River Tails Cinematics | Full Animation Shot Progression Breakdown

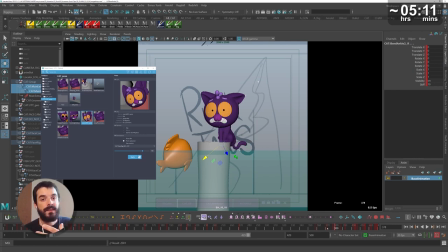(20:29)
I also need this blocking to be detailed enough and clear enough so that
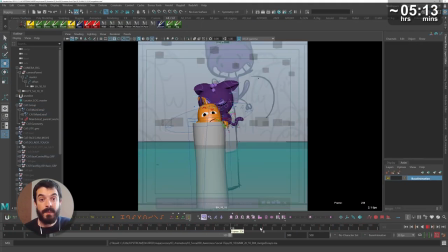(20:34)
the art director and the director who are maybe not used to interpret animation,
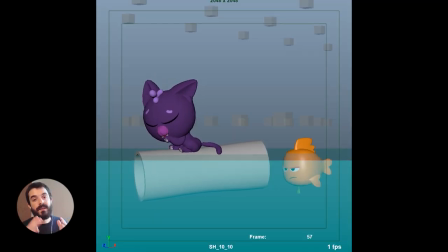(20:39)
especially a blocking, can take an informed decision about what's going to happen.
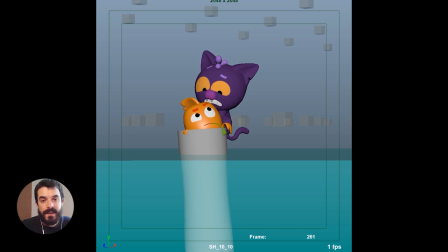(20:44)
It would be fair for them to be able to green light an animation they understand rather than a blocking that the animator maybe has very clearly in mind,
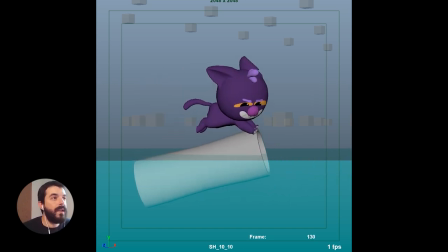(20:52)
but it's not quite there on the screen. So I feel like we are nearly there and in fact this is when I did show the first version to the director and the art director.
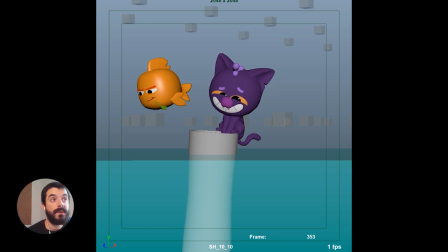(21:01)
I told them look this is what's going to happen more or less. Do you like it or do you want anything to be different?
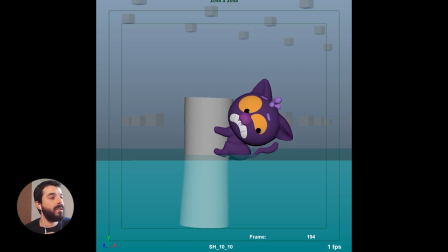(21:10)
In a matter of hours I received feedback from the director and the biggest note that I received from the director was about the cat flying out.
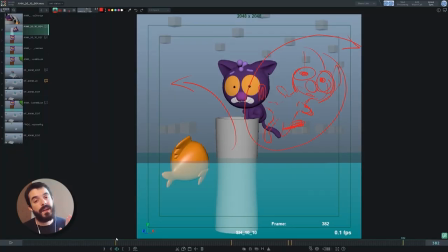(21:19)
The director preferred the cat to fly out sideways rather than vertically.
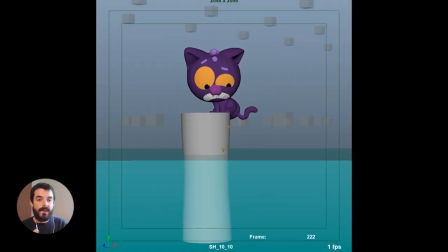(21:24)
Now at the end of this shot there is another shot which is supposed to seamlessly cut with this one in which both characters are emerging from
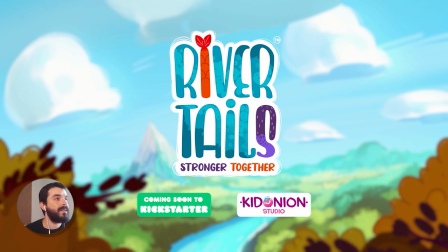(21:32)
underneath and the camera is high up in the sky so that's why initially I did block the animation to fly up vertically because I was concerned for
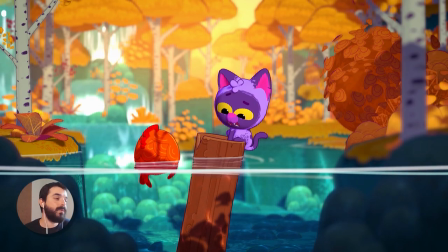(21:40)
continuity but the director was fine with having the cat leave sideways and then just have it come from underneath at a later stage.
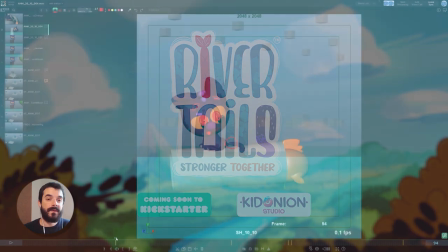(21:49)
The time between the two actions being big enough for them to be read without too much of a conflict default.
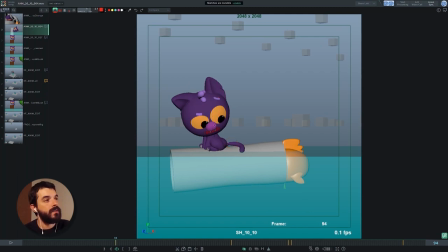(21:55)
Other things the director wanted to change was an improvement on the facial expression here at the beginning of the shot which makes a lot of sense. It looked a bit spooky as it was here. The director correctly flagged a problem with the tail which I'm going to solve later again.
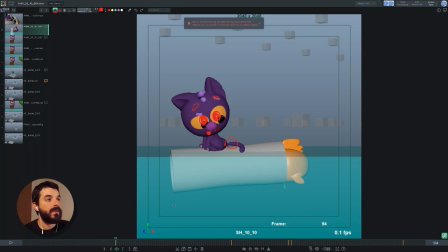(22:11)
Then again some facial expressions on the fish. That was about it.
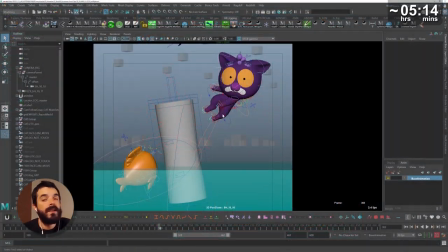(22:16)
Everything else was working fine with the director and art director So I was quite happy because it meant we could progress.
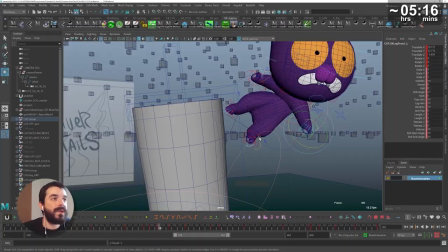(22:22)
So now I am designing some sort of kickoff pose for the cat to leave the log.
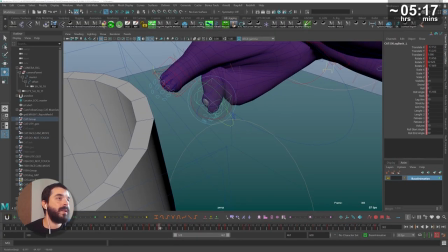(22:27)
I want that pose to look relatively out of control.
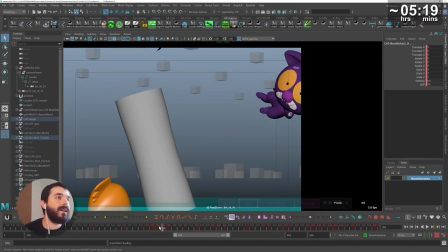(22:30)
And I really want the cat to swing its arms and limbs in an effort to try and regain balance.
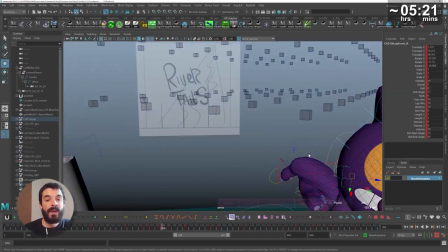(22:37)
At the same time, though, I want the facial expression to be very well readable. So I'm trying to keep the head as stabilized as I can.
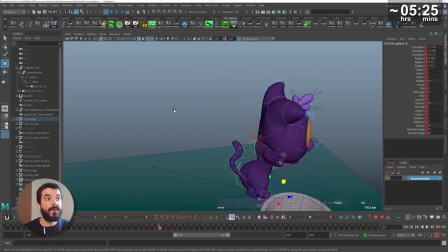(22:45)
So I've planned the end pose out of screen and I planned the kickoff pose.
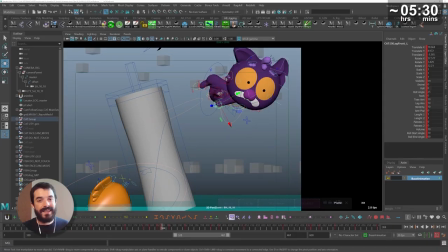(22:49)
And now you see I'm introducing breakdowns in which the cat is desperately trying to regain composure.
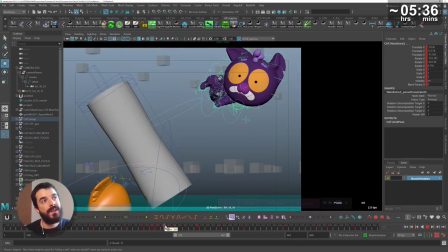(22:56)
Here I'm checking if the various poses are working. I'm quite happy about the general posing in here and about the fact that the head is stabilized and it's readable. I'm not super happy about the arc and the general way the body pose is read.
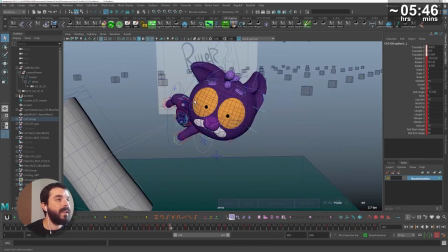(23:10)
So here I'm tracking the single limbs and making sure that the arc as the body travels through space.
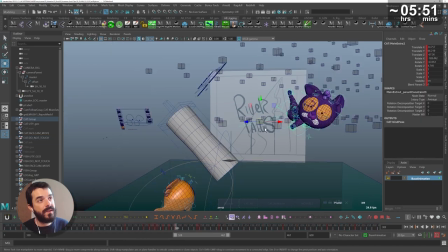(23:15)
And I want to really extend the legs out so that they break the silhouette and they are more readable.
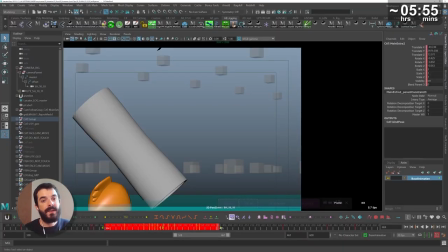(23:20)
Generally speaking, when I animate these kind of actions where the characters have to leave the screen,
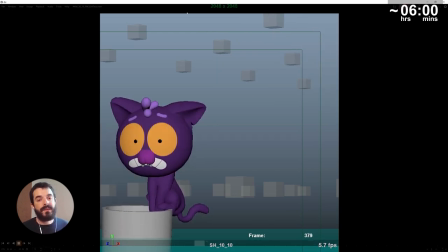(23:24)
I always animate after they have left the screen so that I don't get stuck trying to figure out the last frames of leaving the screen,
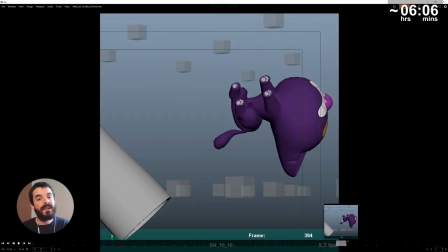(23:33)
but I actually have them interpolated and then I can use the interpolation to build the poses.
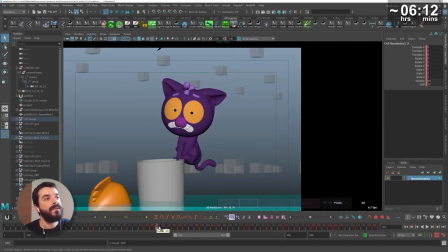(23:39)
Once I feel the limbs are in a decent position, I'm going to use the master to just plot a decent arc.
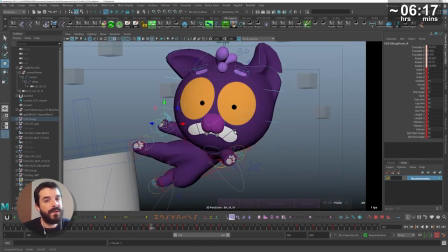(23:46)
I'm not very happy of the way I'm working here, to be honest, because the master is offset compared to the character.
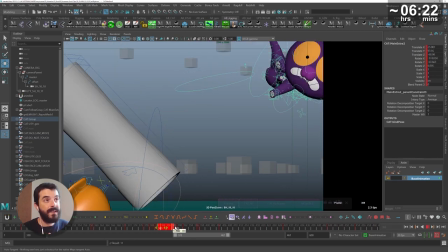(23:52)
So that makes it a lot harder to track the arcs. And I'm finding that solving this problem with the fly out is more difficult than I thought.
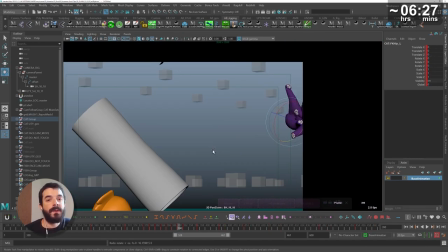(23:59)
At this stage, I am positively tired. I worked for about six, seven hours without too many breaks. I've been talking to the director. I've been fixing a rig issue with the tail. So I've been dealing with a lot of things.
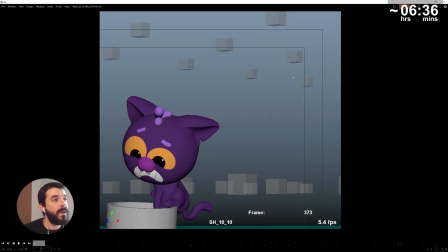(24:13)
And so I take a break from this action I'm not very happy with. And after having partially addressed the biggest note from the director,
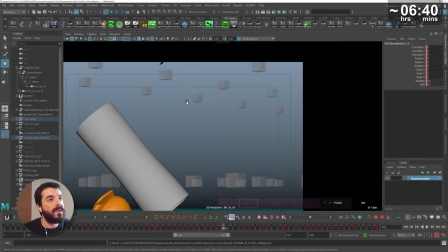(24:20)
I go back and address the smaller notes, which as you can see relates to a facial expression and an eyeline.
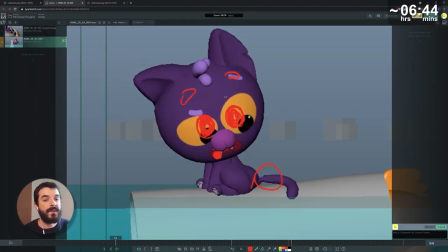(24:26)
So I'm going to fix that. You see, I posted the animation on Sinsketch so that the director could draw straight on it.
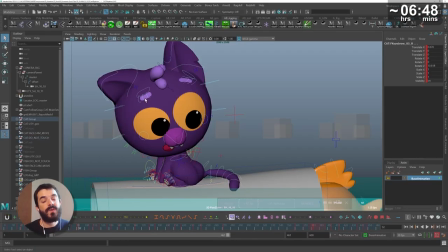(24:31)
My idea at this stage being that I'm fairly tired and that trying to fix the jump of the cat at the end is a
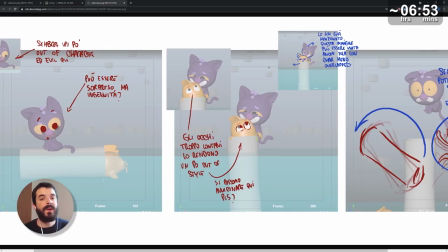(24:38)
bit too difficult for the state of mind I'm in. so I might as well fix little stuff before calling it a day.
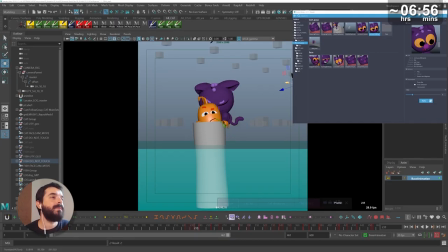(24:45)
So I'm tweaking poses here and there.
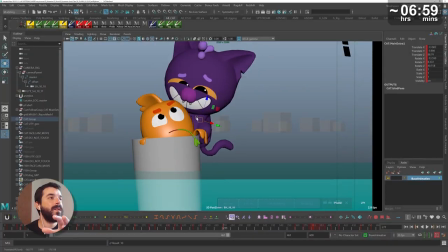(24:47)
You see I'm moving the whole character through its master and I'm trying to create separation between the cat and the fish as the fish emerges.
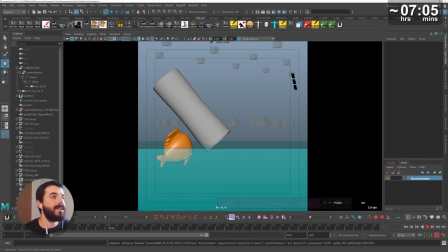(24:55)
And one sure sign that I'm tired at this stage is that I am playblasting a lot as if I'm trying to take a break from my own job in here. I feel like when I do a lot of playblasts is because I'm not quite sure where I'm going.
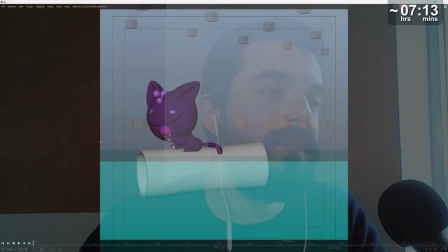(25:08)
Nevertheless it seems to me that the shot is coming together and since I'm tired in here I'm making a note to myself
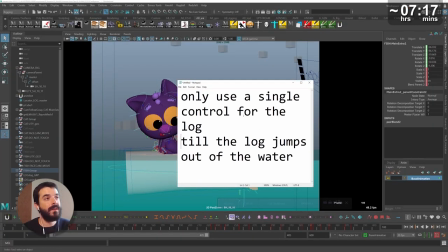(25:14)
to remind myself of using a single control for the log for as long as the log doesn't come out of water.
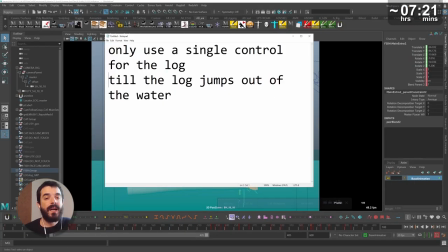(25:20)
This way I won't have to spline a number of curves on a number of controls. I can always space convert the animation of course but that again is one more step.
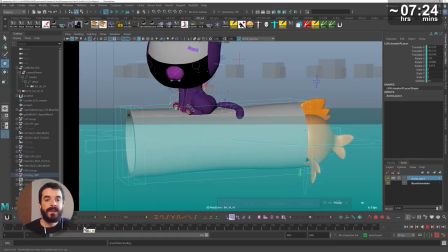(25:28)
We are about seven hours and a half in in here and I'm still fairly tired I remember
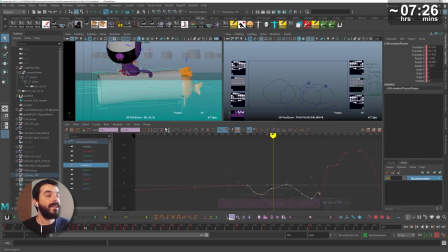(25:33)
So I'm thinking maybe one thing that I can do is to polish the animation of the log a little bit. That's an easy prop to animate. And then I will figure out maybe the rest of the animation for the characters tomorrow. Another part that is relatively easy to take care of at this stage is the one of the fish getting stuck into the log.
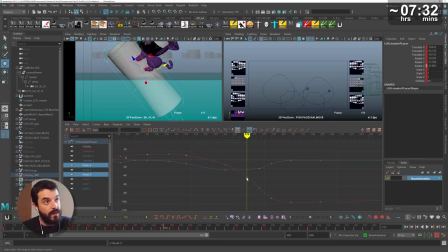(25:52)
It's pure reaction. So I do not need to do any complex acting in there, hopefully.
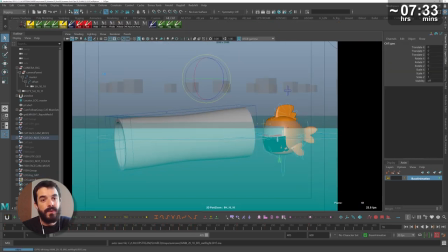(25:57)
So I'm just creating a squashed pose for the fish when it gets stuck the first time.
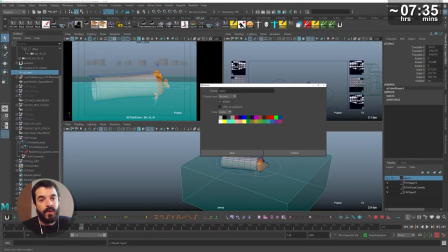(26:01)
And then a bit of an anticipation with the tail to start a more furious flapping of the tail at the end to try to get through.
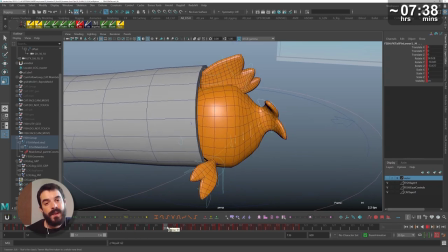(26:10)
One of the issues of working with pre-made loops and trying to mix them with animation layers is that it's
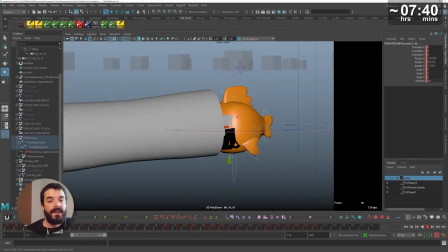(26:17)
very easy to create animation that doesn't have very strong poses because everything is moving all the time.
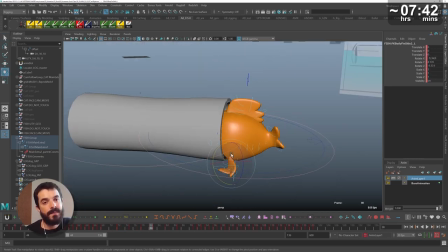(26:24)
And I kind of feel that this part of the animation in particular has that problem.
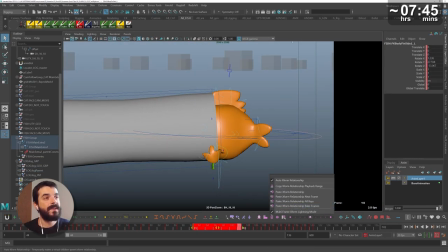(26:29)
The posing could have been a bit stronger for the fish. But at the same time, this is a super low budget project and I really need to finish this shot.
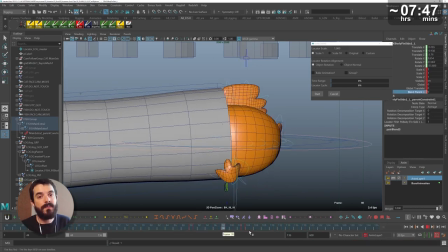(26:37)
So I feel compelled to take decisions there as to what's more important for the shot rather than trying to polish everything.
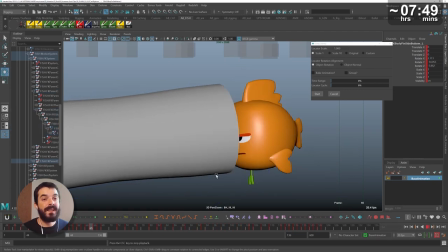(26:44)
I really wanted to try and animate in the things as if they were hands holding onto the log. So eventually I did constrain the fish left fin to grab onto the log.
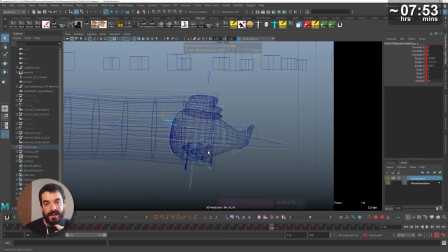(26:54)
Then, of course, I have to deform the top thing so that it feels like it doesn't intersect the log and it squishes through the aperture of the log.
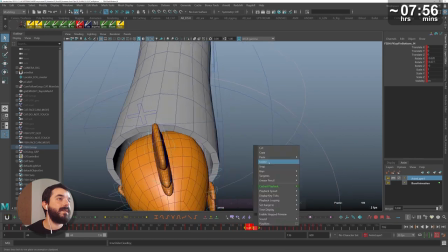(27:02)
I'm adding a little bit of stretch and squash just to make the effort more visible and that stretch and squash happens at all levels in the body and in the tail fins.
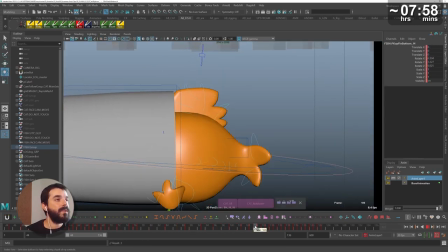(27:11)
Then of course I have to tweak a little bit the animation of the grass blade the fish always carries around but that's
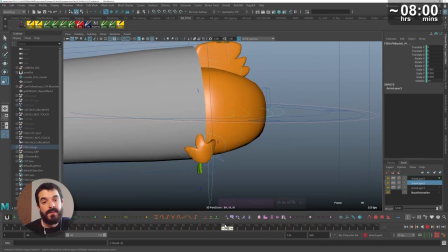(27:17)
one thing I do really for last because the grass blade animation depends on anything else in the shot.
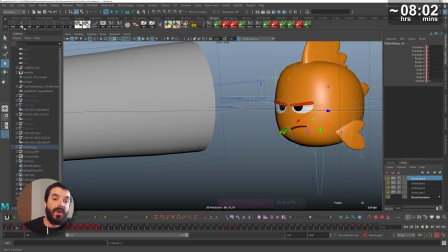(27:23)
I do not really want to spend time doing that earlier than necessary. That's why I didn't even touch it at the beginning.
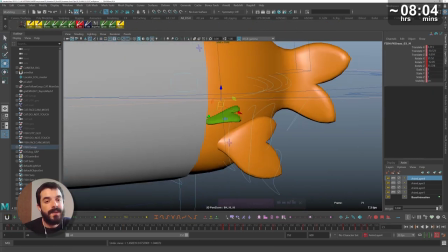(27:29)
Also, when I'm working on a multi-character scene and the blocking is sort of sorted,
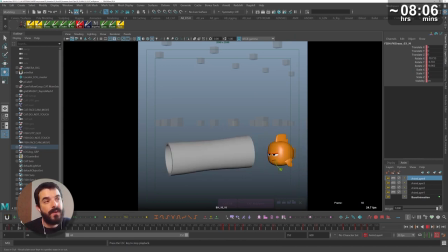(27:34)
I tend to un-reference the other characters and just focus on one character so that I get the best performance I get from Maya. I kind of feel that at this stage, neither Maya or Blender are particularly fast in evaluating animation on screen.
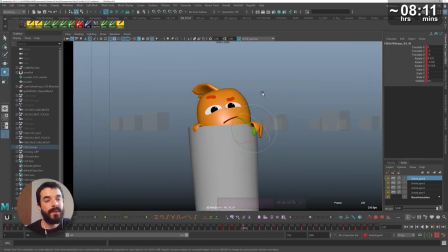(27:47)
And that for me is really a bummer because I find that play blasting a lot It's really time consuming and doesn't really help me as much as it should.
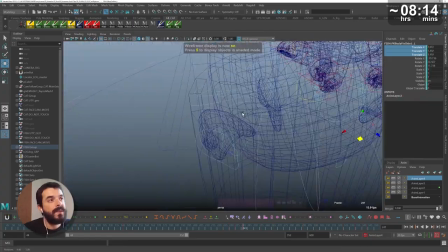(27:56)
So I would really like to have real time feedback in camera. Now I can go back to the second part of the animation and I want to fine tune the fish a little bit.
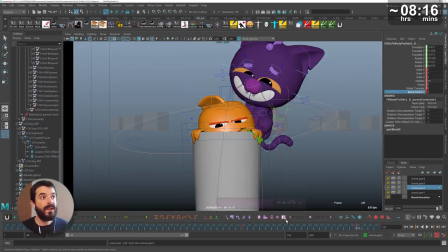(28:05)
The general motion of the body was working, but as the fish compresses and stretches, I want to make sure that the side fins are holding onto the log again as if they were hands.
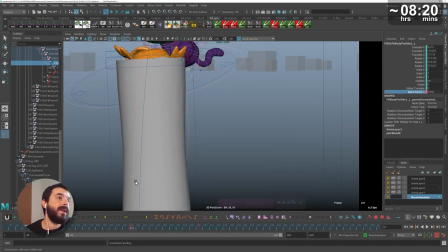(28:15)
So I need to constrain them. There are plenty of constraints in this shot. In general, when I work with constraints,
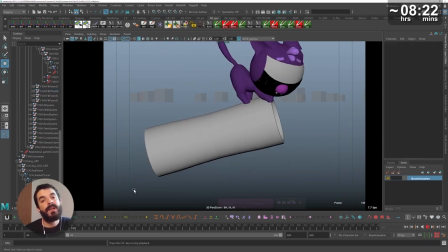(28:21)
I prefer not to put any constrained objects on a layer because then when I merge down the layer the constraints usually break There are ways to go around that problem.